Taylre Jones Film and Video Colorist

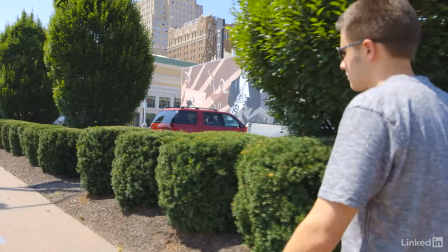0:08 Editors do a good job when you don't notice the edits. It's similar with a colorist.
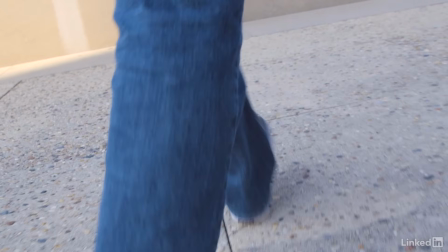0:13 You don't want to see a huge difference between shots within a scene.
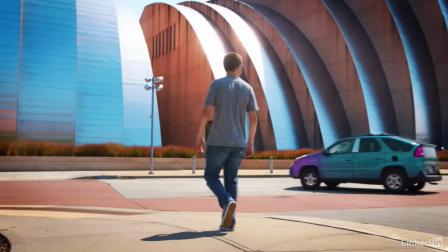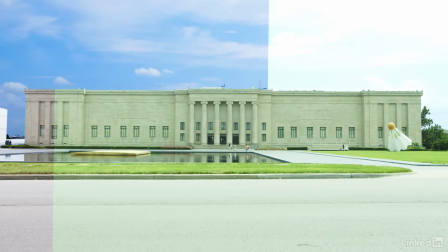0:24 Color correction is fixing things like if there's an exposure issue.
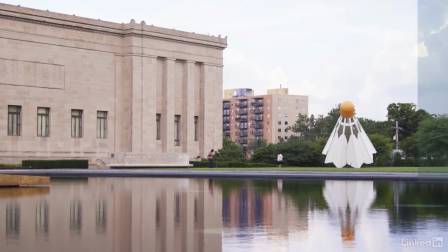0:28 And then color grading is more of a stylizing, giving it a certain aesthetic.
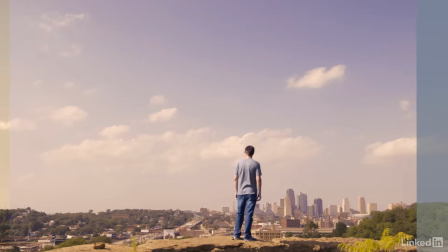0:34 Creating a type of film look that would be done through a chemical process, but now it's digitally done.
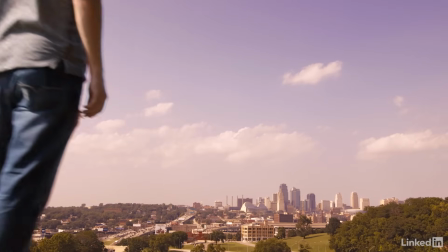0:40 You have certain colors that are really complementary to other colors just in the human mind.
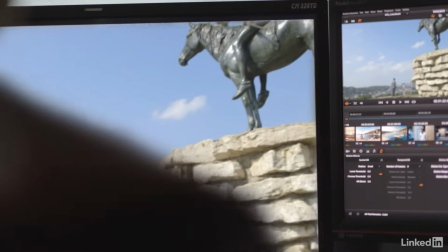0:44 So as you enhance those colors to really match it really makes it the most pleasant looking that you can look at.
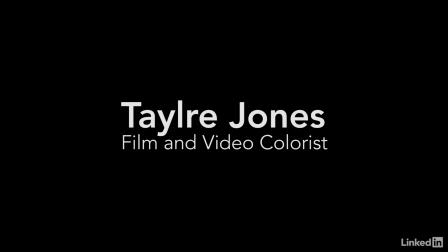Before I was ever even considered being a colorist or anything like that I was in school for genetics because I've always been intrigued by biology and all that kind of stuff. Took some video editing classes as fillers and from that point I kind of just fell in love with the filmmaking aspect and I was spending five six hours a day after school just watching tutorials studying trying to learn as much as I could about cameras and sensors and just all the different elements
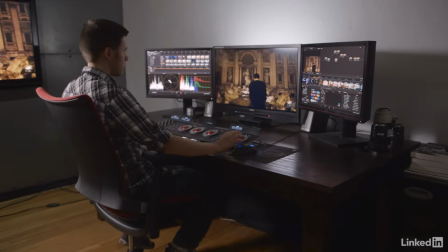1:25 I was always looking to bring my work to another level I wanted to figure out how do I make this look more professional
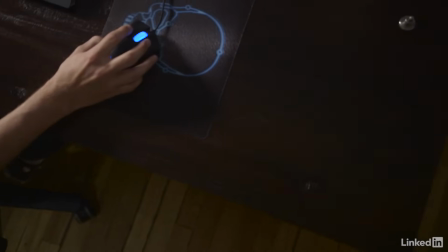1:33 how do I make this look more high-end I learned about color grading and for me it was literally love at first sight. It became my obsession, of my obsession, if that can even be possible. And for me, the process really was a growing process.
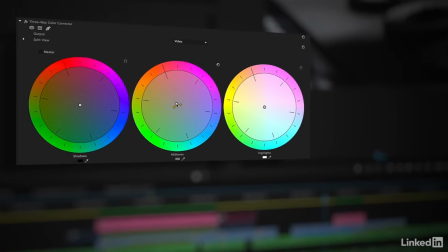1:50 I began just with the basic tools in Adobe Premiere,
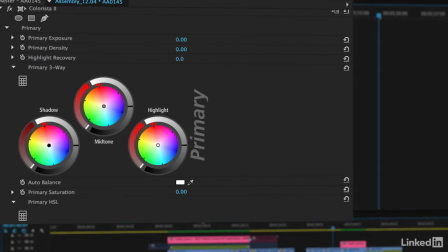1:54 moving from there into something called Colorista, from Colorista to Magic Bullet Looks.
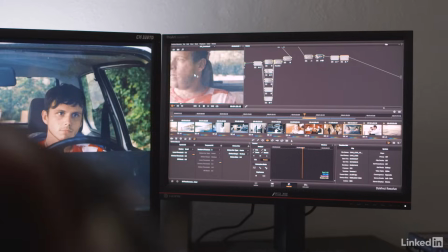2:00 But I knew it wasn't dedicated enough, and so I went into DaVinci resolve.
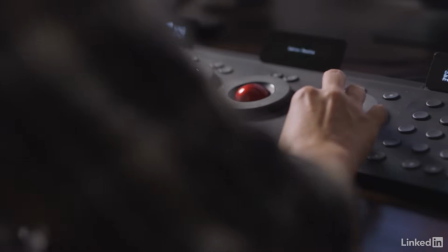2:06 I probably spent six months just to learn resolve, learn the ins and outs of all the buttons,
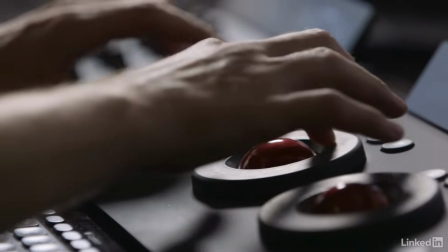2:12 all the tools, because I knew I wanted to be a colorist and move into a color dedicated platform.
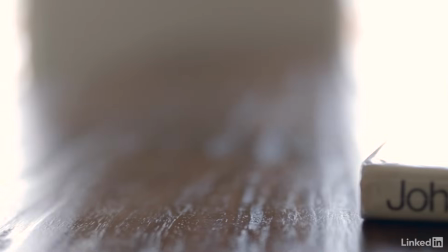2:22 So as I've been working as a colorist, I learned that from Alexis Van Herkman's book, The Color Correction Handbook,
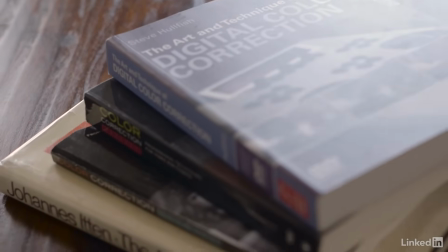2:28 he kind of talks about six key points of what a colorist duties duties are.
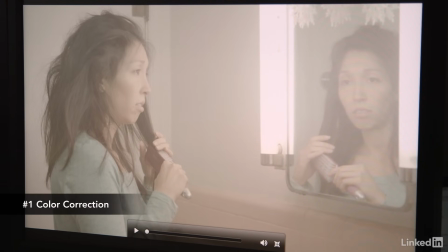2:34 The first duties that he's doing is he's adjusting elements of your contrast, your exposures, you're correcting those types of things.
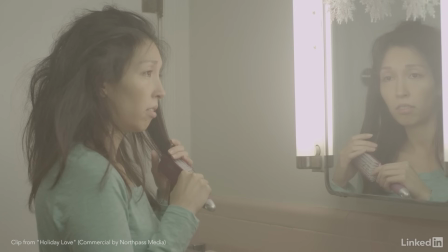2:42 This is part of the color correction process. What we're starting with here first is I just brought in a little bit of contrast
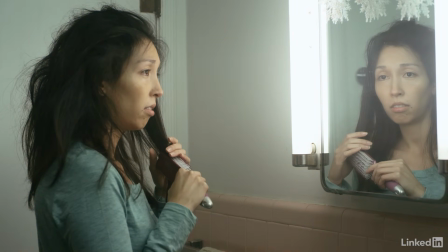2:49 and saturation and then I adjusted my white balance and exposure properly.
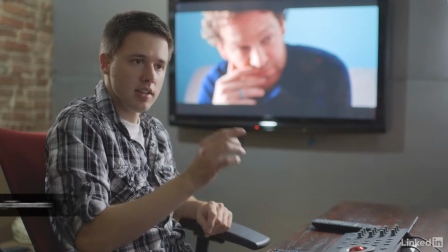2:54 That's a correction. The second element is going to be something called making your key elements look right.
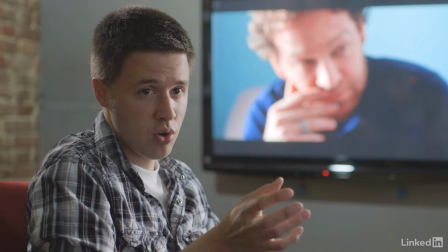3:02 So a key element really is going to be something like your skin tones. If you have bad-looking skin tones It's just not going to look good.
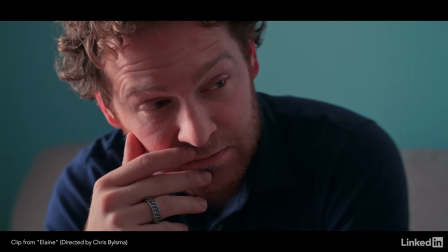3:10 So here we see in this image what I did a bunch of adjustments to the image But as I was making those adjustments it really pushed
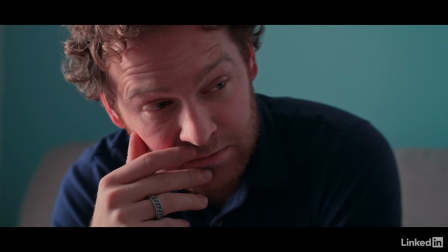3:17 his skin tone to a magenta red pretty ugly I'm correcting that getting that fixed to a proper state
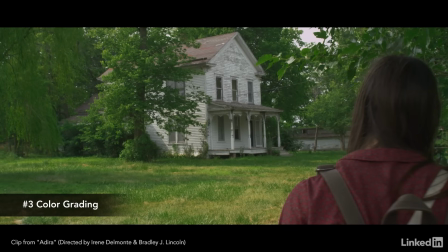3:24 Now we go into what's called color grading where you're stylizing an image So I've created more of a vintage,
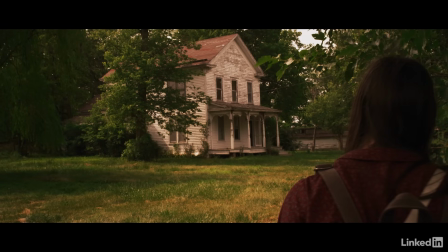3:31 kind of a crunchier image, and obviously everything feels more warm, more sunset type of feel.
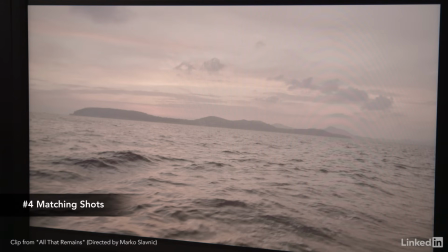3:37 Sometimes you've got shots that are kind of not matched. So here we've got a sunset.
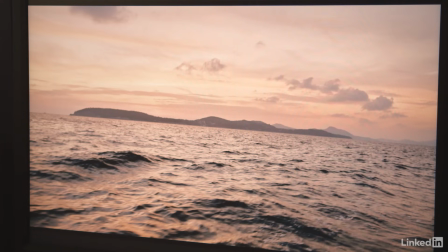3:42 I enhanced it with some more warmth. Now we've established that warm tone, all those things.
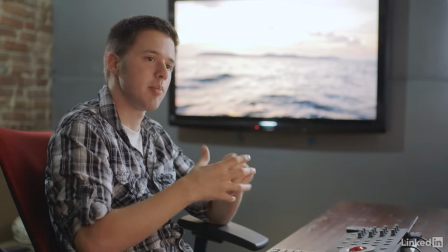3:48 Now I need to carry that throughout the rest of the scene that's happening. So we're going to cut to the characters.
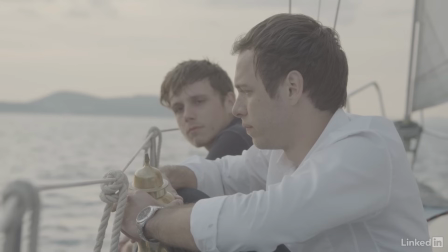3:54 They're sitting here on this boat. It's not very golden. and it doesn't have that same tone.
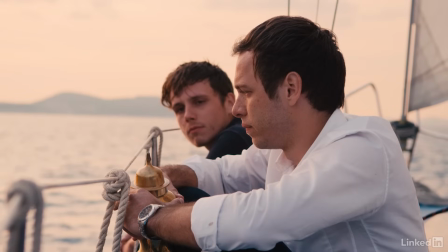3:59 So I've got to match those. First adjustment I'm going to do, I'm just going to bring in that warm tone in the highlights.
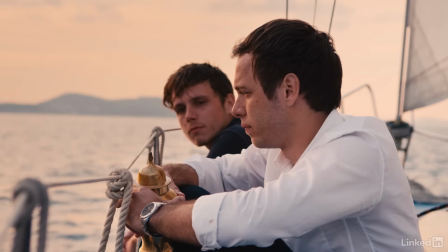4:05 It's a little blown out in the sky on the left. So just dialing that down, bringing a little more saturation in there, and that pretty much sets it there.
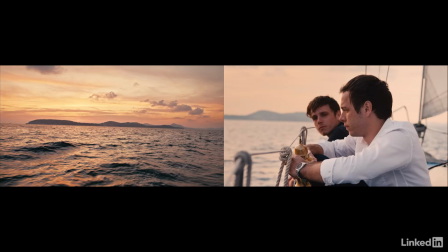4:14 So now we go into what's called creating depth to the image. Creating depth both in the image itself, but also in the emotions that are happening with this character.
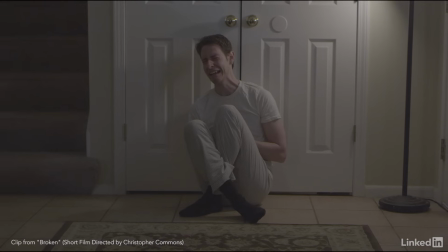4:24 So we've got this character here. Obviously you can see he has a look of agony, of pain, of sorrow on his face.
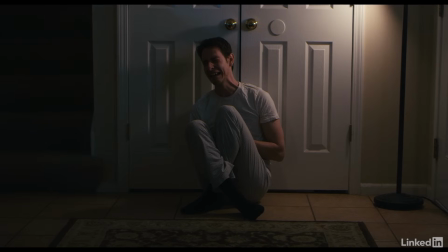4:32 Beginning, creating your initial saturation adjustments, creating that contrast that we want.
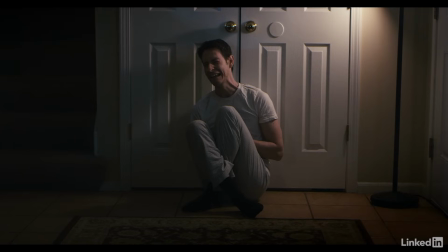4:38 And from that point I'm creating some lighting adjustments, bringing more attention to the character's face, and then I'm going to go in and create more depth with the color tones of the image.
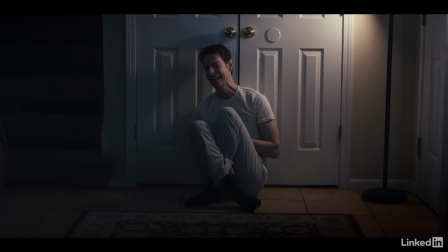4:48 I brought in some cooler tones to bring a little bit of a sense of sadness that it's late at night and then from that point increasing kind of that contrast and color between the warm light that's shining on the wall and the moonlight that's coming in from the windows
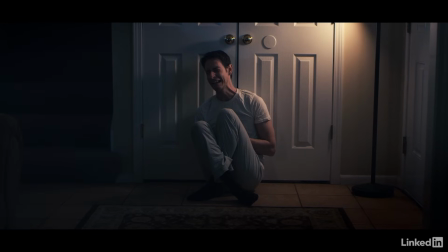5:04 and then adding just a touch more contrast to really feel more gritty for that character. So that creates a big depth of both emotion for the character and we're creating depth of the actual visual image itself. My last step is quality control. There are quality control standards that a colorist has to live by.
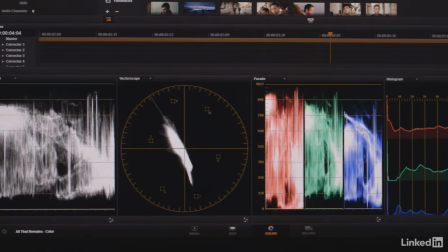5:26 So when you're putting out anything for broadcast, if your saturations are too high, if you have luminance values that are too high, you're going to get your stuff spit back.
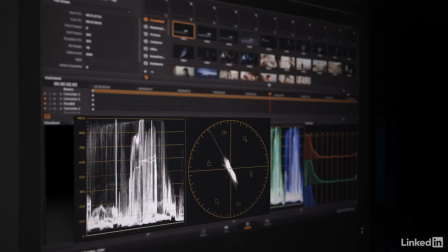5:33 They're not going to accept it, you're not going to be able to broadcast it. So you have to make sure to keep everything what's called broadcast legal and follow the quality control standards.
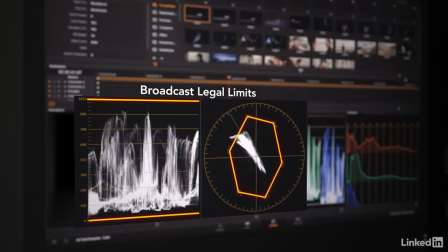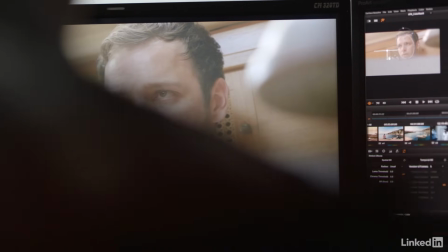5:46 So when I was learning to color grade and kind of learning about color correction, I did a lot of just YouTube searching, trying to look at what tutorials there were.
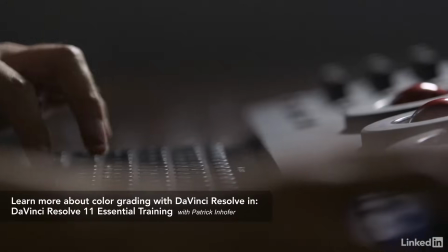5:55 There was a program called Colors Flight School. Patrick Inhofer, I believe he's with Lynda.com, does tutorials for them.
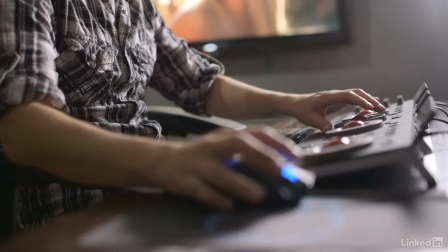6:02 Patrick had some courses. I went there and did those, and I kind of learned, okay, I do know what I'm doing.
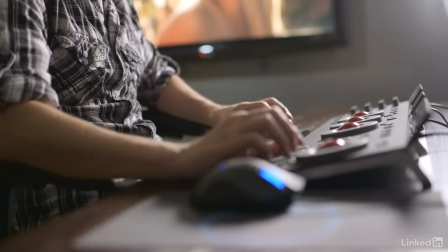6:08 I have learned the technical elements correctly. I am on track.
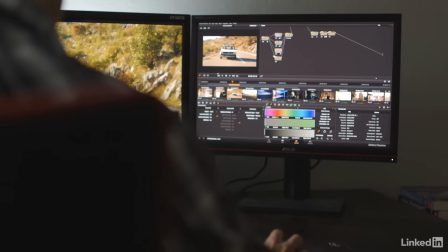6:13 And there's a point where you learn enough of the tools that that only gets you so far. the
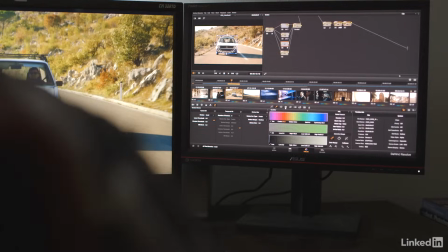6:18 rest becomes your own creative decisions that you're making and
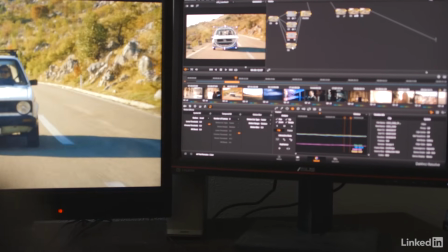6:23 so I went into the industry doing just production type of things production assistant you know I interned with some companies here in Kansas City but I continued in my own spare time to continue to learn as much as I could about color really
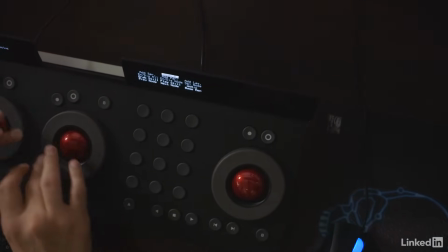6:41 from there it was coloring a lot of people's just free work or really low-budget
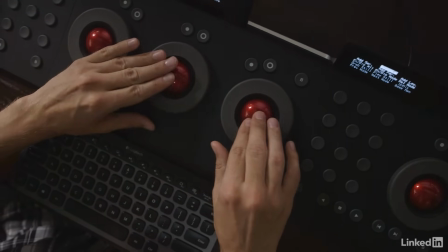6:45 stuff just for fun kind of getting my name out there I I knew a lot of them from being a production assistant. I knew a lot of different DPs and stuff like that. Having the people that are shooting say, hey, I know this guy, he's really good,
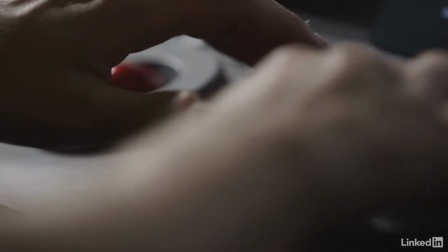6:59 you should talk to him, and doing all that kind of stuff was really beneficial for me. Because word of mouth was my biggest seller in the beginning, all word of mouth.
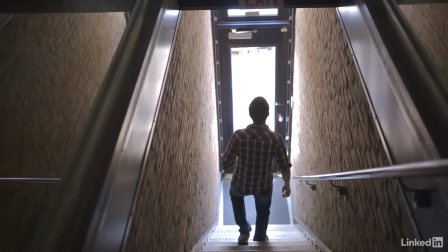7:11 One big factor for me was there wasn't really anybody that specialized in color in Kansas City at the time.
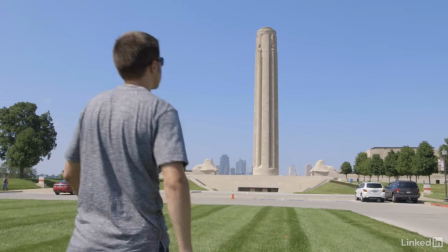7:18 For me, I'm born and raised here. So I have kind of a hometown pride that I love to kind of just like say, hey, I'm a Kansas City native.
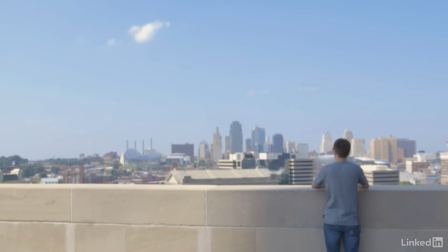7:27 And so for me, I'm just, I love being here. I love Kansas City.
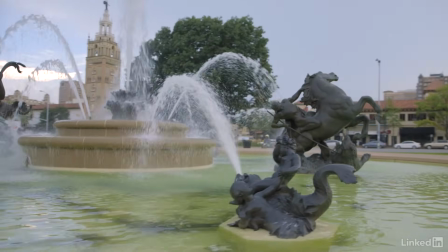7:33 And my other purpose in being in Kansas City was to be able to bring quality work to the local market,
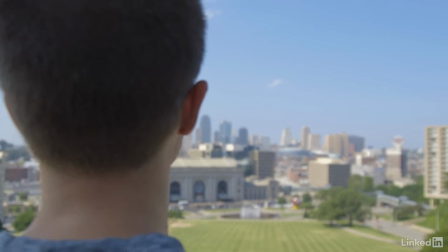7:41 to where they could come sit with me. We could really design some looks, really enhance the images, make the work that came out of this city just that much better.
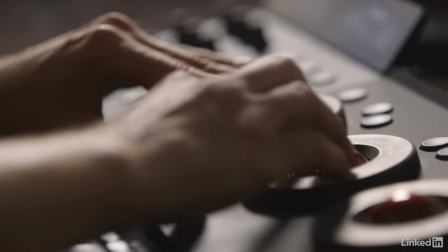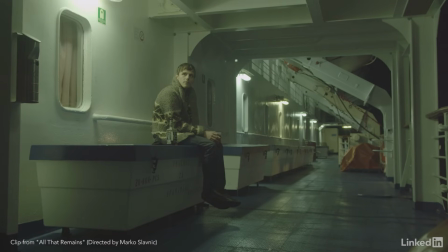7:57 Any time I see an image, what we're going to think about first is what's the emotions of the character. Because that's the most important element for me as a colorist is to really help tell the emotion of the scene.
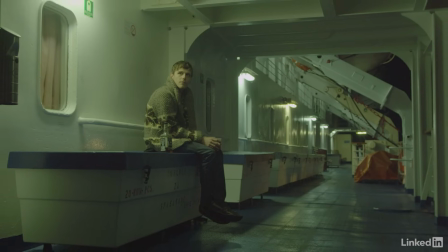8:09 So what's happening with this character at this moment, him and his brother kind of having a strange relationship and they're kind of distant from each other.
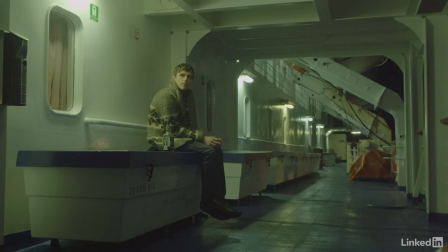8:17 The feeling that I was sensing was kind of this feeling of isolation, of separation.